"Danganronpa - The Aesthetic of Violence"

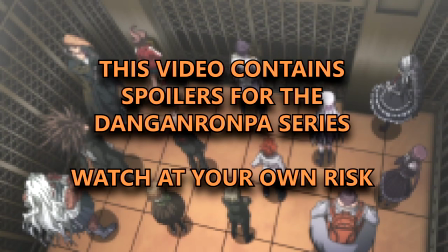(0:00) Danganronpa!
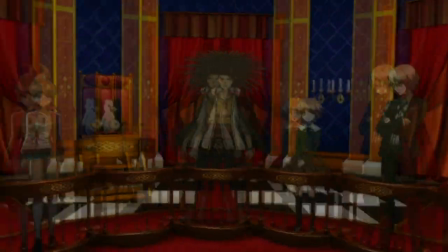(0:04)
With its unassuming cast of teenage characters and unique art design,
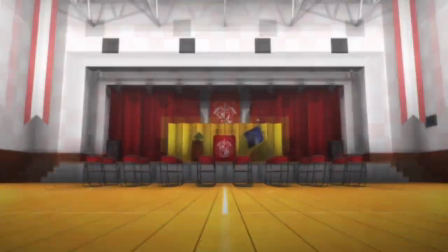(0:09)
you could be forgiven for not realizing just how brutal and sadistic the overall story of the Danganronpa universe is.
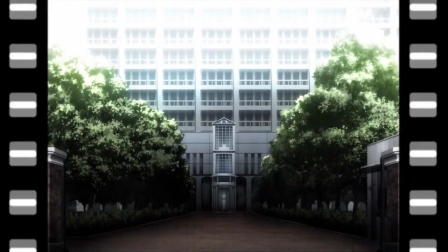(0:15)
However, as the tale of Hope's Peak Academy unfolds, the series becomes nuanced and complex in exploring themes of hope,
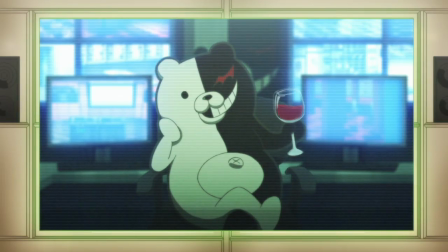(0:22)
despair, and human nature in a refreshing and original way.
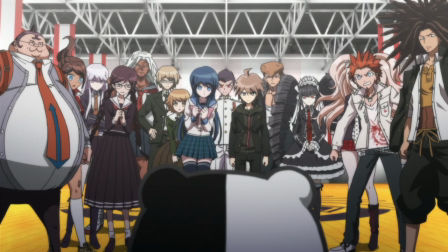(0:25)
Taking advantage of its inconspicuous aesthetic, Danganronpa showcases its dark and violent story in a wide variety of ways,
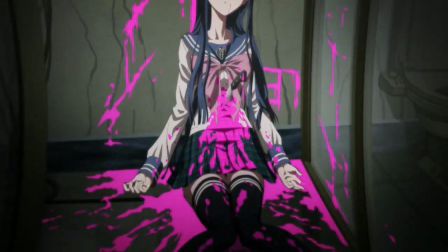(0:33)
from the absurd and minimalist displays of gore in the first season,
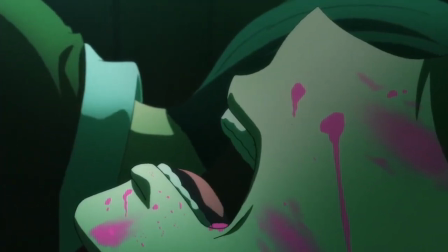(0:37)
to the unprecedented brutality and bloodshed that runs rampant throughout both halves of Danganronpa 3.
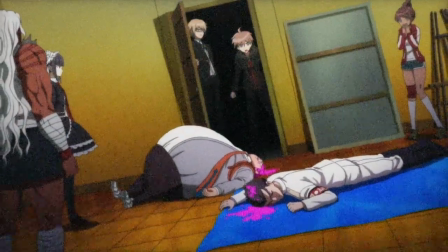(0:43)
There's a lot of symbolism to be found in the stylistic choices used for the depiction of violence in both the original Danganronpa and Danganronpa 3,
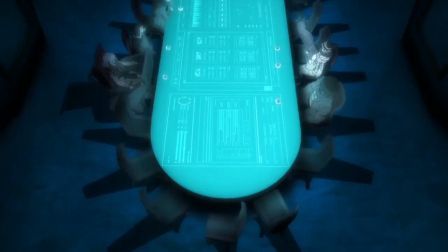(0:52)
and there's not really a lot of consistency between the two, so let's unpack them and explore the ways each series is affected by these choices.
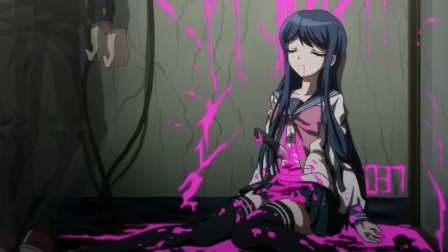(1:00)
Surprisingly, the presence of blood in Danganronpa the animation is pretty modest compared to a wide variety of contemporary anime,
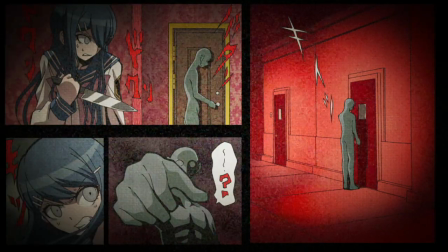(1:07)
which is especially unconventional given how intrinsic violence is to the overall plot.
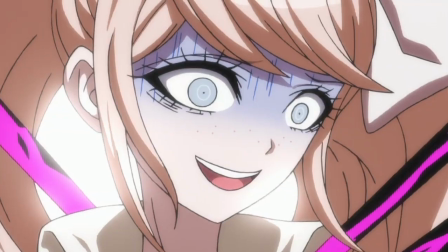(1:11)
For the students trapped within the killing game, the mere sight of blood becomes analogous with death. Naturally, each murder victim is found covered in blood, but interestingly enough, each character who bleeds or touches blood ultimately dies as well.
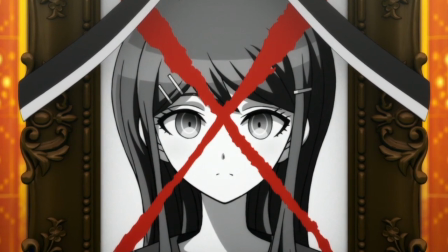(1:25)
This cause-and-effect relationship between blood and death is most definitely a deliberate one, even outside the murders and punishments.
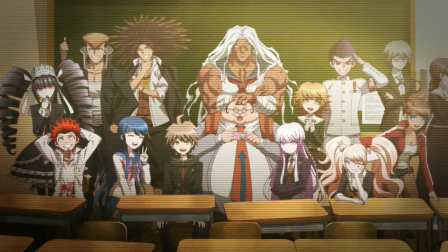(1:32)
And to illustrate this, we only need to compare the fates of two important characters, Hifumi Yamada and Aoi Asahina.
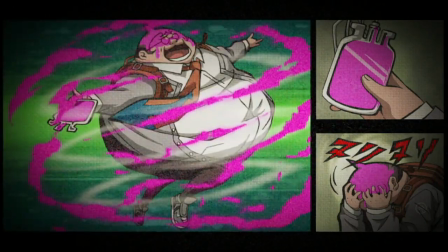(1:40)
Yamada douses himself in blood from the infirmary to appear as though he'd been attacked, only to be attacked and killed for real shortly after.
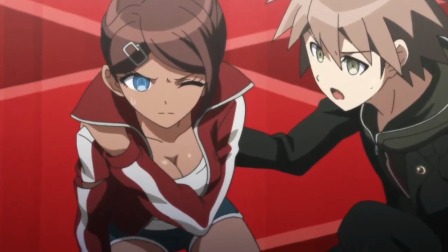(1:47)
Asahina on the other hand is directly wounded by scissors without the viewer seeing so much as a drop of blood, and she ultimately survives to the end.
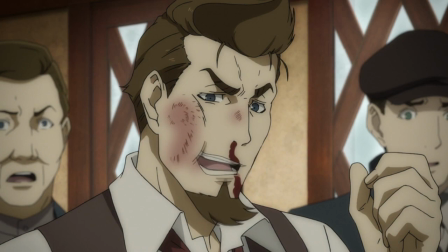(1:55)
As a result, blood isn't just a simple tool to signify damage like in other anime.
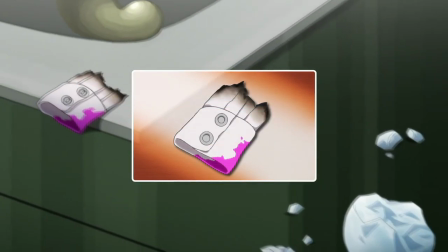(2:00)
In Danganronpa, touching blood effectively marks a character for death.
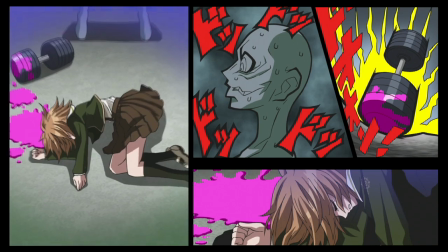(2:04)
This is all the more relevant when comparing just how scarce blood is in Danganronpa, even after a murder or punishment, versus other anime with similar themes.
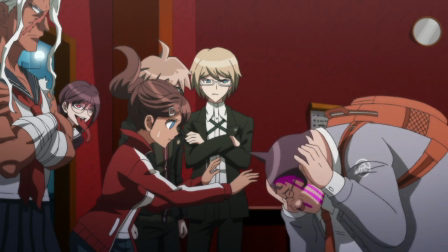(2:13)
It is this relative realism that makes the crime scenes all the more chilling,
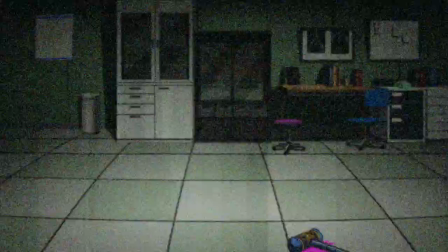(2:18)
presenting a sober reminder that Danganronpa is a story about teenagers killing each other,
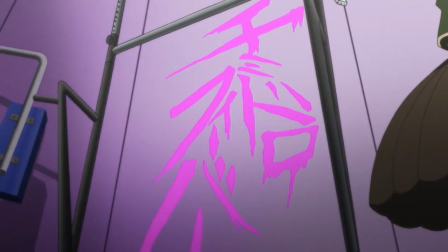(2:23)
but the understated and carefully deliberate depiction of blood in Danganronpa 1 is to say nothing of its bizarre colouration and the implications that come with it.
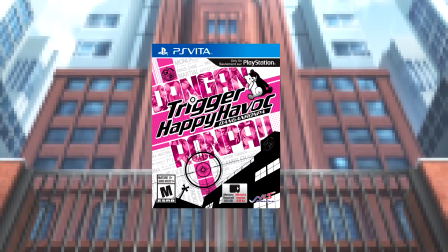(2:32)
In what undoubtedly began as a clever method of in-game censorship to keep the age rating low, almost all the blood in Danganronpa 1 is an iconic neon pink.
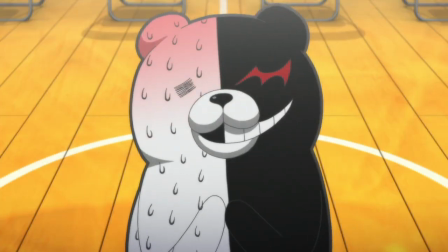(2:42)
This change in colour is consistent with the other comical yet sinister art design found within the game,
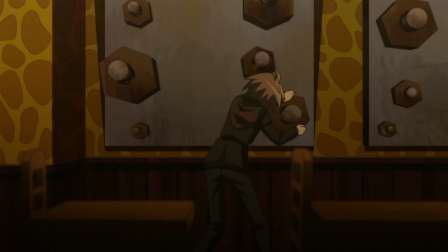(2:48)
such as the farcically large bolts on the steel plating, and despite being done to avoid censorship,
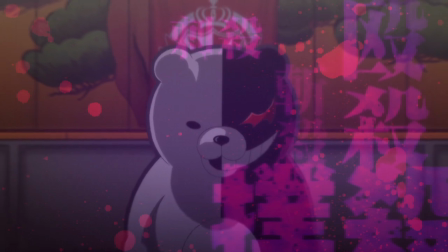(2:53)
the blood being pink has resulted in one of the most iconic and thematically significant aspects of the series as a whole.
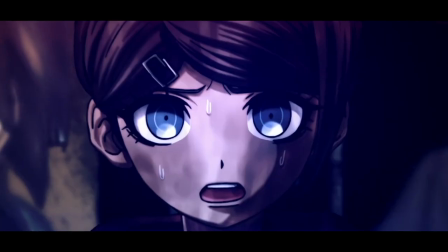(3:00)
In making the blood pink, the series makes a number of powerful statements about the psychological states of those participating in the killing game.
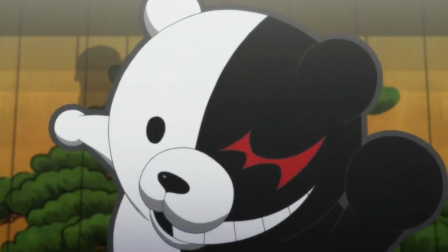(3:08)
Since the beginning, the students have been primed by Monokuma to view their ordeal as a game, signified by the voting, slot machine, and punishment animation.
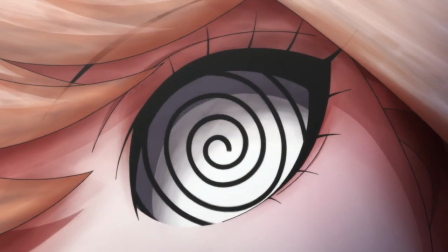(3:16)
This subconsciously encourages them to dissociate with the violence they witness, and in this way the pink blood signifies a sort of group hallucination.
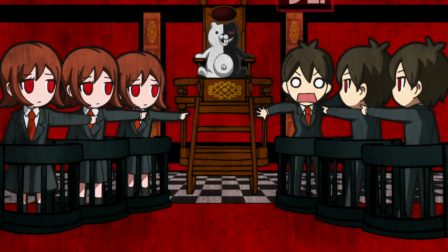(3:25)
It becomes a way for the participants to dehumanize their potential targets, viewing them as objectives in a larger game rather than other human lives.
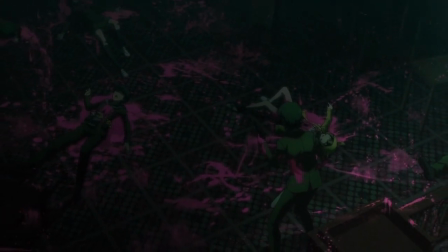(3:34)
This is exemplified in the scene where Togami discovers the aftermath of Hope's Peak's first killing game,
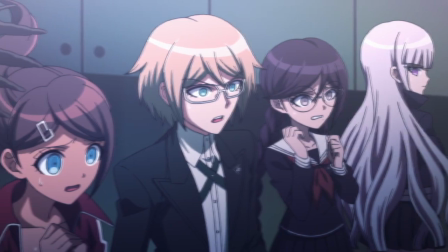(3:40)
with the leftover carnage retaining its normal red color. This shows there is a relationship between how immediate the bloodshed is and how
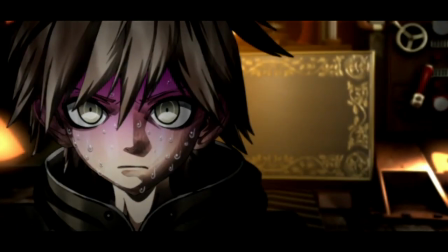(3:48)
readily the student's psyches need to manage stress and anxiety by perceiving the blood as pink.
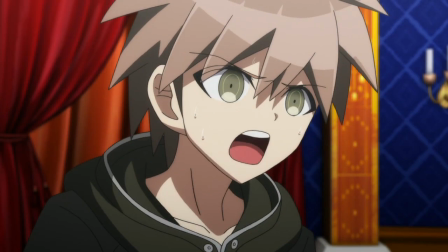(3:53)
In order to deal with the stresses of what they have seen, the characters must distance themselves from the full extent of the horror they are subject to,
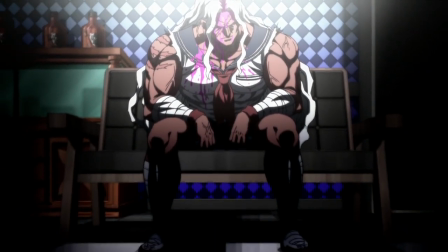(4:01)
and this manifests in an aberrant perception of reality. Ultimately, what is most harrowing in Danganronpa 1 is the blood is tantamount to murder and murder to betrayal.
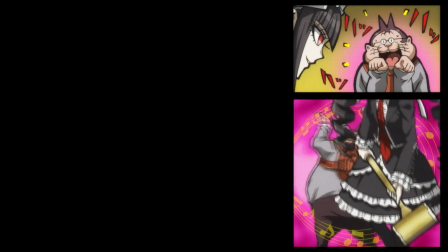(4:12)
In order for someone to die in the closed circle of Hope's Peak, one member of the group necessarily betrays the other in an attempt for personal gain.
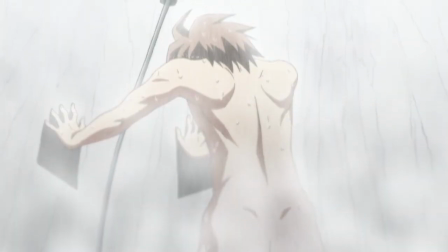(4:20)
It is a persistent and grim reminder that in this school life of mutual killings is every man for himself.
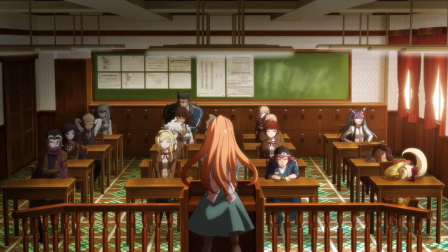(4:29)
Danganronpa 3's Despair arc is quick to abandon these thematic motifs from the original series.
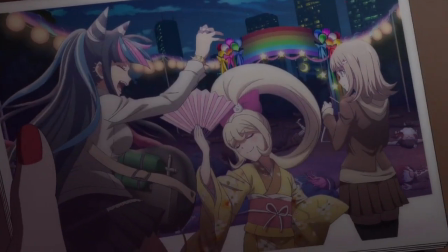(4:34)
This is slightly jarring when initially comparing the two as Despair's
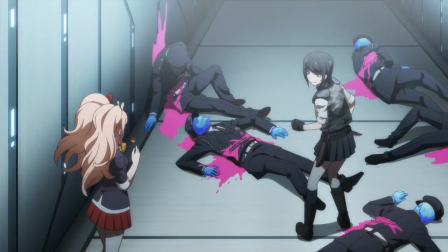(4:39)
aesthetic relationship with blood and violence takes time to develop again after a shaky start.
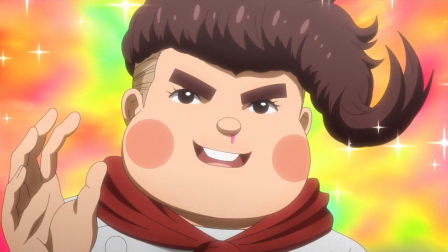(4:44)
Perhaps the best example of this is that the first drop of blood we see in the despair arc is Teru Teru suffering a blood nose from being sexually aroused,
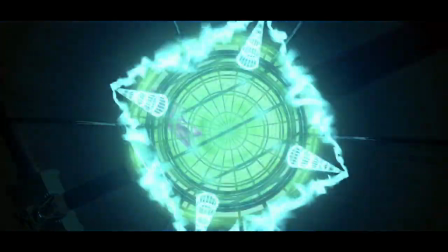(4:53)
and if this seems decidedly tame compared to some of the brutality we see in the first season, that's because it is.
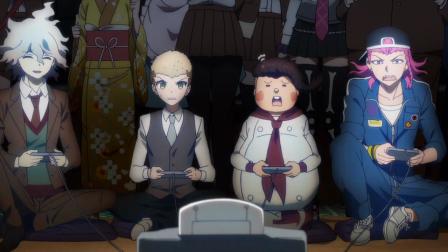(4:59)
The first few episodes of the despair arc depict a normal world, one devoid of the series famous aura of despair,
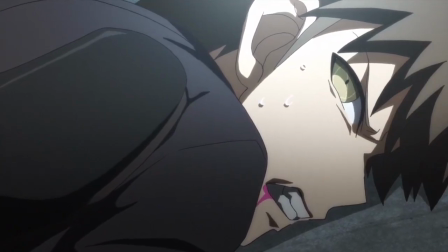(5:06)
and as such blood is an everyday occurrence that lacks any real narrative significance.
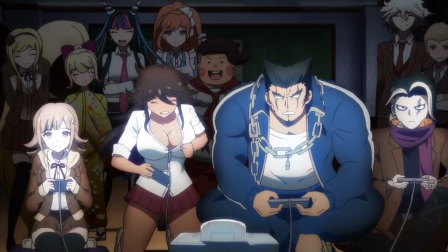(5:11)
It's incidental and unremarkable, just like real life, at least to begin with.
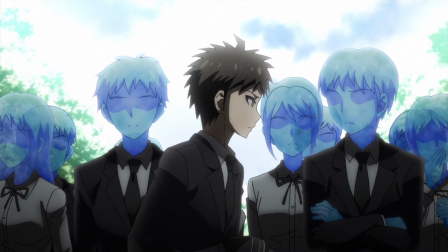(5:17)
And while this could be seen as tactless and not deeply considered on the surface, this is certainly not the case.
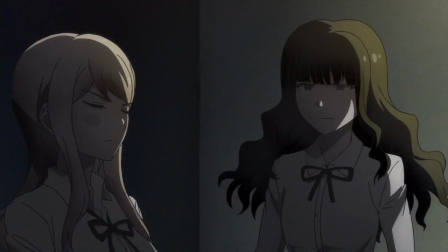(5:23)
It simply sets the scene for later important juxtaposition. Then, after the tense off-screen deaths of Natsumi and Sato successfully
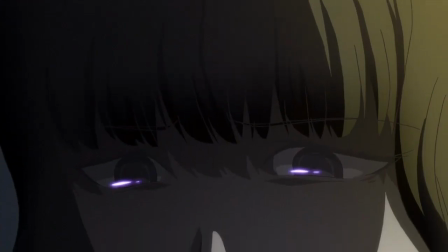(5:32)
reinforce that the absence of visible violence can be just as terrifying as its presence,
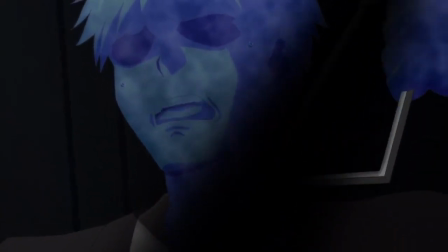(5:37)
The Despair arc completely sheds any sense of subtlety or normalcy in its depiction of violence and gore.
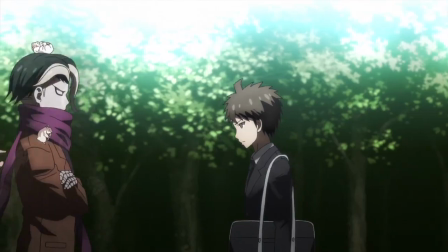(5:46)
The Despair arc chronicles the brutal transition from the regular world we inhabit to a world that is brought to its knees by despair.
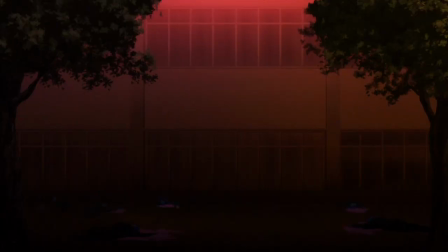(5:54)
This is characterized by a significant amount of death and utilizes visceral
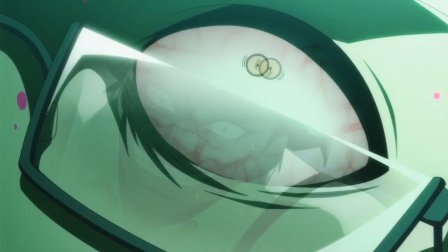(5:59)
scenes such as the Student Council killing game in order to demonstrate that in a world of despair,
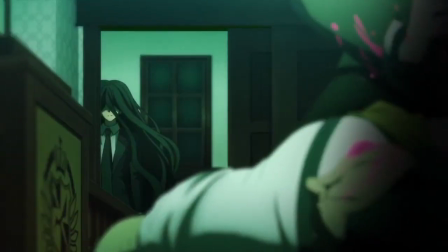(6:04)
violence doesn't have any underlying meaning or cause.
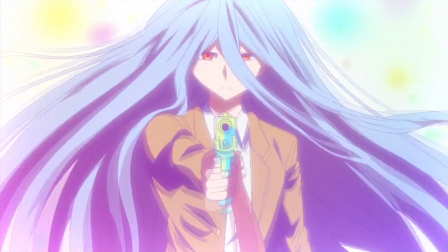(6:09)
While this may appear as the despair arc attributing no artistic significance to the use of blood,
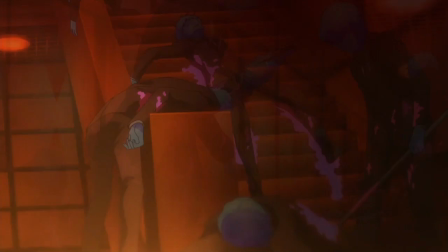(6:15)
the significance comes from just how much blood there is compared to the deaths of the first season,
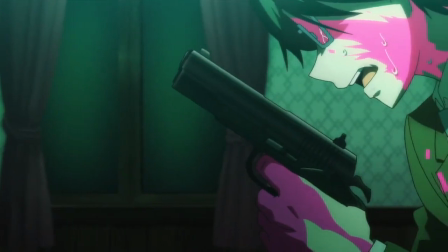(6:20)
as well as just how violently the victims are killed and how little prompting it takes to make someone kill.
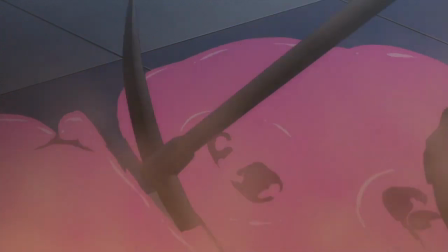(6:27)
Blood is shed in the latter half of the despair arc when the perpetrator has succumbed fully to despair,
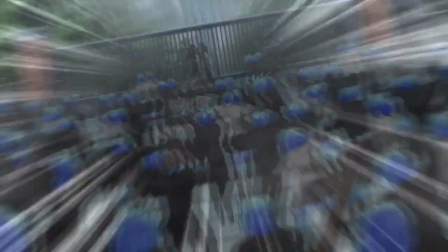(6:33)
opting to solve problems or disputes with as much suffering and brutality as possible.
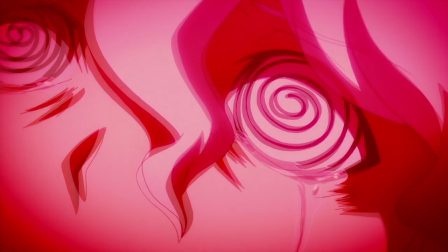(6:38)
In this way, the shedding of a victim's blood is the attacker shedding the last of their civility and compassion as a person.
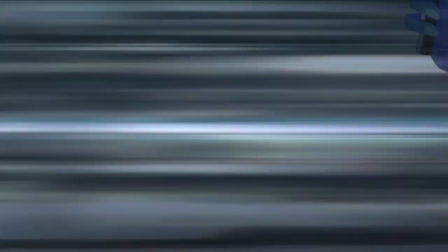(6:46)
This maliciousness is endemic to killing in the name of despair,
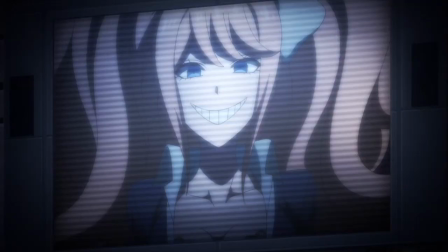(6:50)
so much so that series antagonist Junko Anishima displays it with just how ruthless and drawn-out her killing of Chiaki Nanami was,
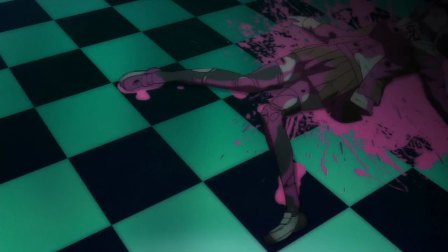(6:58)
brutally killing the 77th class's symbol of hope in order to maximize their eventual despair.
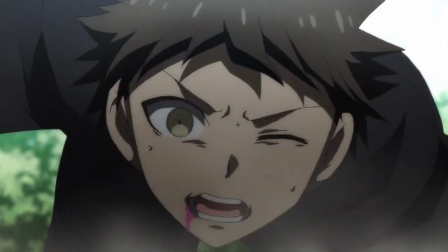(7:05)
The philosophy behind the violence in the despair arc is simply that no one person's life truly matters
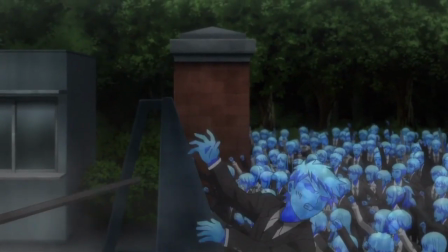(7:11)
in the new world and it is demonstrated by how cavalierly many characters both unimportant and crucial are injured,
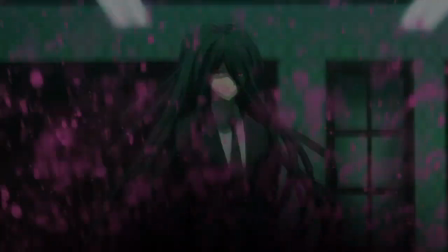(7:18)
tortured, and killed with none of the premeditation or rationale that accompanied the murders of the first season.
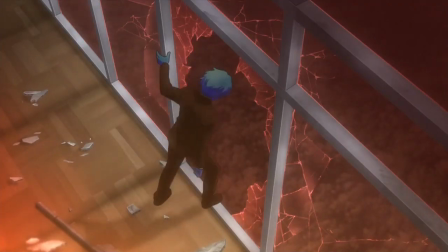(7:24)
Where the depiction of violence between Danganronpa 1 and the despair arc changed significantly to reflect the different worlds the characters inhabited,
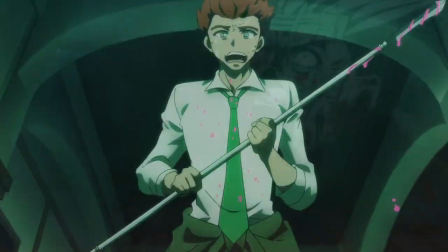(7:31)
the despair arc instead heavily influenced the indiscriminate ultraviolence of the future arc.
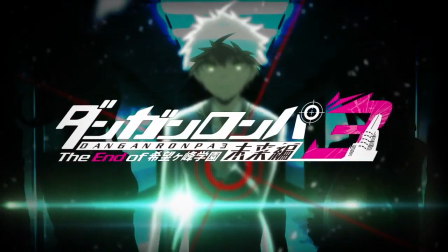(7:39)
Danganronpa 3's second half, the future arc, takes place in a world where despair is the new normal.
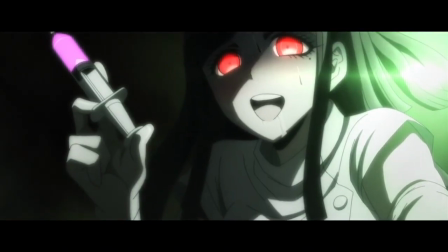(7:44)
It's everywhere, in the OP, in the first episode, and even deep within the psyches of all the characters.
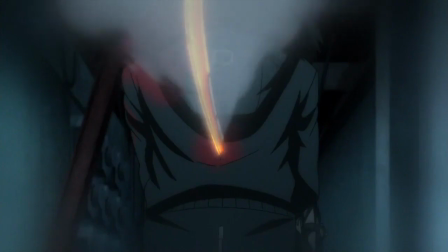(7:50)
But most notably about the future arc is that the coloration of the abundant blood has
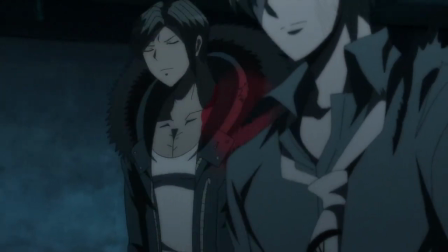(7:55)
changed from the series standard pink in favor of a realistic and unflinching crimson.
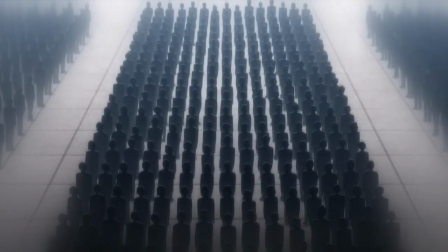(8:01)
The members of the Future Foundation are intimately aware of just how harsh their new reality is due to living within it for so long.